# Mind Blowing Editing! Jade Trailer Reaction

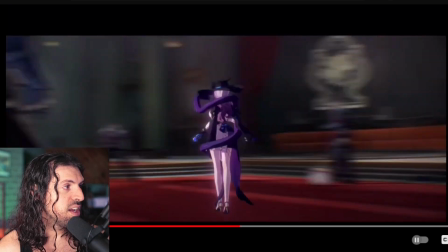[8:15]
So it's a slithering snake. The shot, But the quality is lacking. the shot wraps around, right?
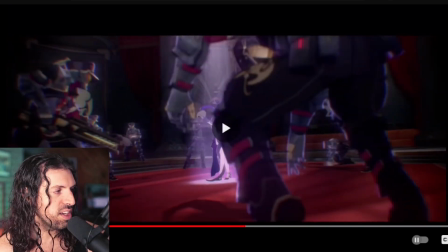[8:20]
It's a snake. It wraps around things, just like really, really tight ship on the concepts. All right, let's go back one more time.
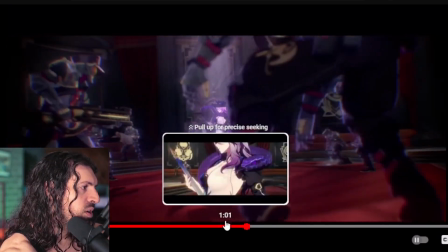[8:26]
Quality is lacking. I want to see from here.
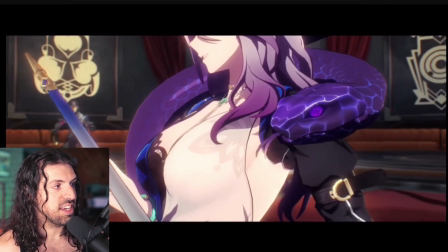[8:29]
So what we have is, it's so cool that we have the imagery of a slithering snake, and then the camera slithers around and wraps around, right?
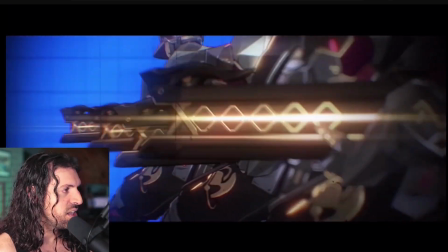[8:37]
It's just like, it's so good. Now this is what's interesting. We have this like VR background right here.
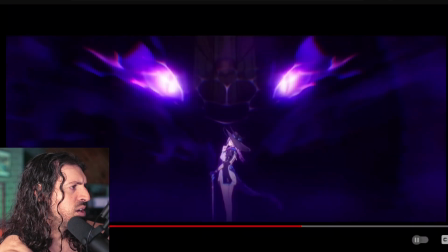[8:46]
You woke it up? You woke it up. I need the lore for this, man.
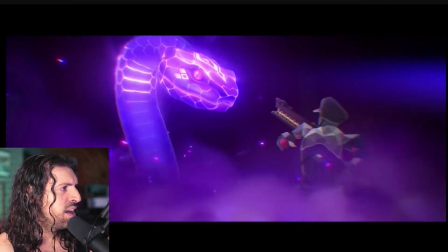[8:50]
What is going on? It's so cool. And again, it's literally phase 2, Mesmer the Impaler.
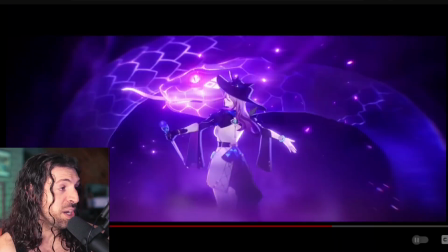[8:57]
Like, what is going on here? It's so cool. And by the way, I said it as a compliment. I don't want people to be like, oh, he's saying they still. I love Elden Ring. And this is a great video.
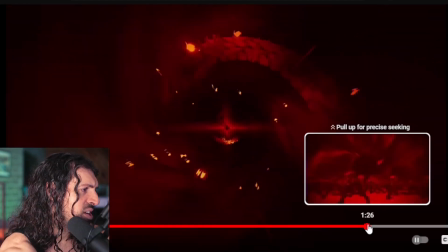[9:14]
And what is this? Like an army of people?
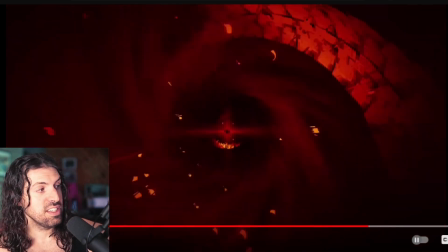[9:18]
Is it the people that the snake have eaten? Is it the people inside the snake's stomach? Is it the people caught inside this vortex?
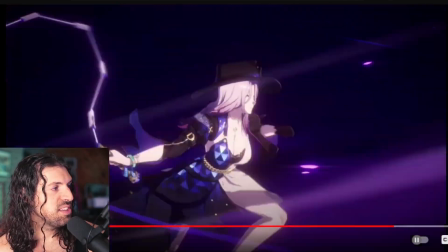[9:26]
That's terrifying. Chained up inside this dimension. And she's just going through.
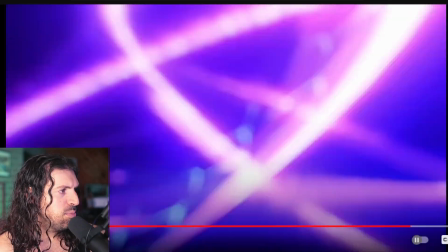[9:30]
I like that we do get a little bit more of an action shot there of her. But it's cool because it's quite close up, this whole thing.
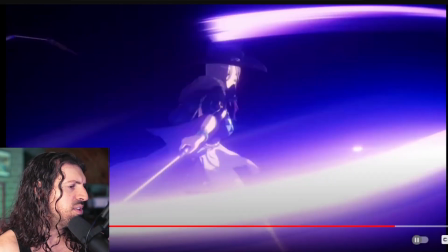[9:39]
Look at this. You know, there's not a lot of detail. She's like in the void.
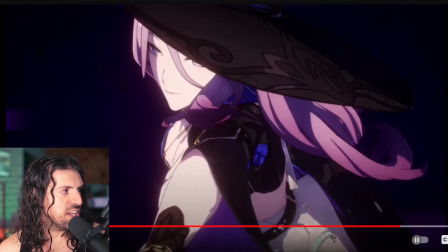[9:44]
You do see someone get struck there. That was cool. But I like how we actually go in close to the character,
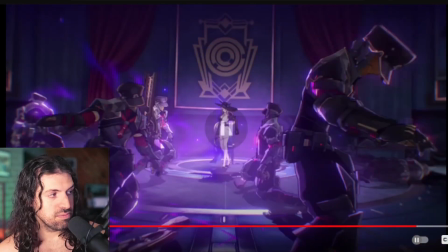[9:49]
cross past the eye, and then focus again on the whip, which breaks her out of this vortex, and then we have the result of it.
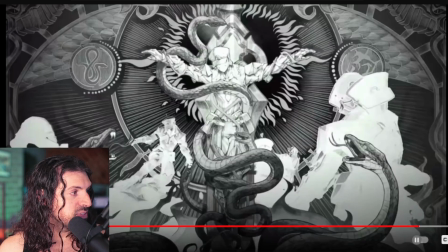[9:56]
What is that? That's terrifying. Yeah, this is a drawing, which is amazing to see here. I love to see that next level of detail. This is a drawing that appears for what, like 2 frames or something?
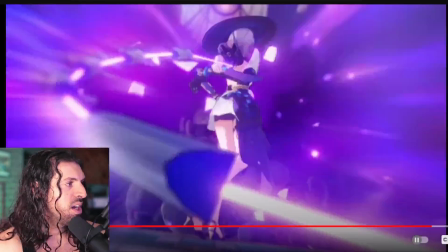[10:10]
Amazing. And then there was a wanted poster there. Let's check that out.
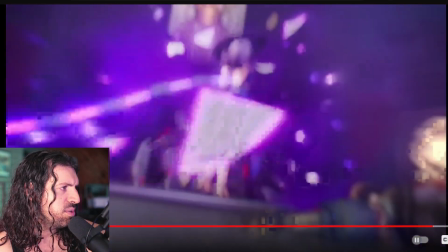[10:18]
We can't read it. It's in a different language, but very cool. There's another one.
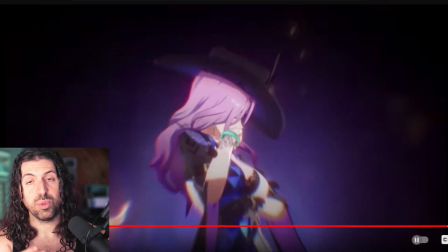[10:24]
So I think that's what she was saying, you know, where is he? I'm assuming that's what she was asking about in their interrogation.
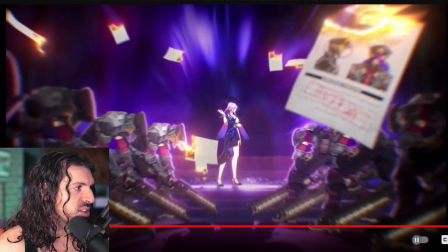[10:30]
And look at this. Again, it's got a very, you know, Darth Vader feel to all these people are bowing down by force in this case, right?
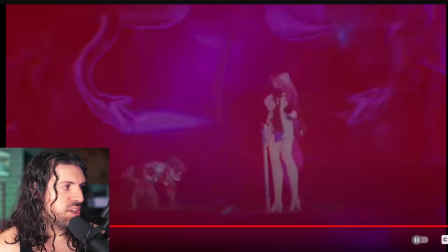[10:38]
She's walking among the troops. Nobody can defeat her out of fear. It's a cool concept, and you really get that feeling with the character.
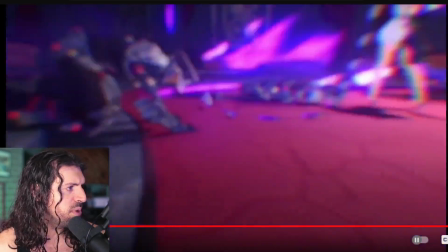[10:46]
Seems pretty villainous too. I'm really curious about this character. Backstory. Yeah, that was exceptional.
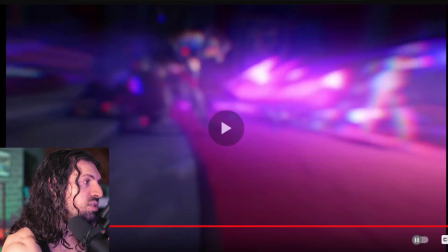[10:54]
Let's look at that one more time. Again, using the whip to kind of move the camera around.
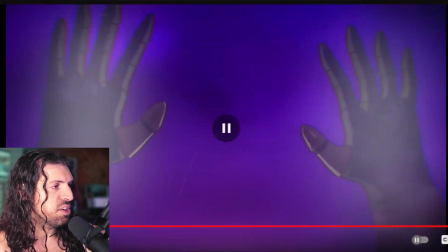[11:00]
This kind of string. Great transition there. Feels like a one shot, even though it's not, just because the cut is so tight.
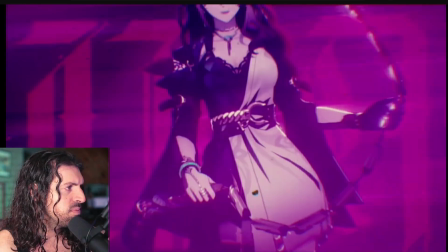[11:07] Once a will is ignited, it will spark even more desires.
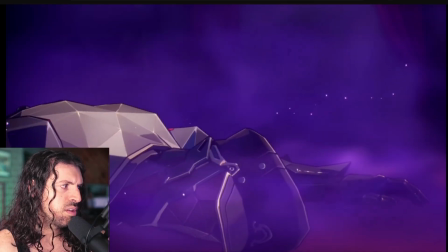[11:13] Too bad the farce is over. And all that's left are the ashes of greed.
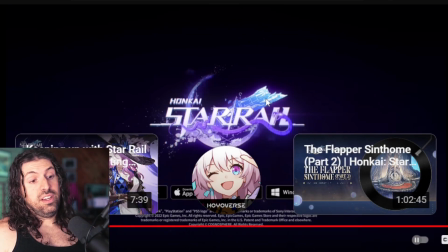[11:21]
Very cool. Yeah, just trying to listen to the dialogue there. Awesome sounding lore. Let me know what that means once it starts. There's no stopping it. Collection of desires is all starting to make sense, but amazing video.
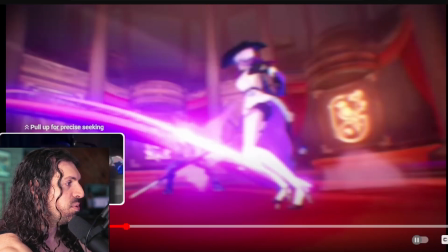[11:32]
Yeah, I really enjoyed it. Let me know what you think. I think it's one of the better ones for sure. At least in a bit from Star Rail.
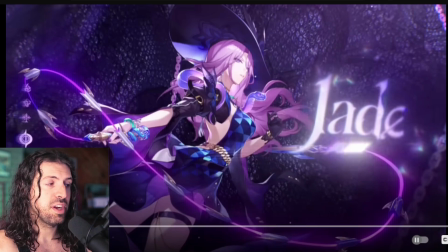[11:37]
Very, very well done. But you guys are the best. Like I said, make sure to subscribe here. Check out my couples channel with Aaliyah, my girlfriend. We just made. We're building that up, and it's been a lot of fun. If you want to see us play Elden Ring and other games, do voice acting and stuff like that. So thank you, friends, and I'll see you around town.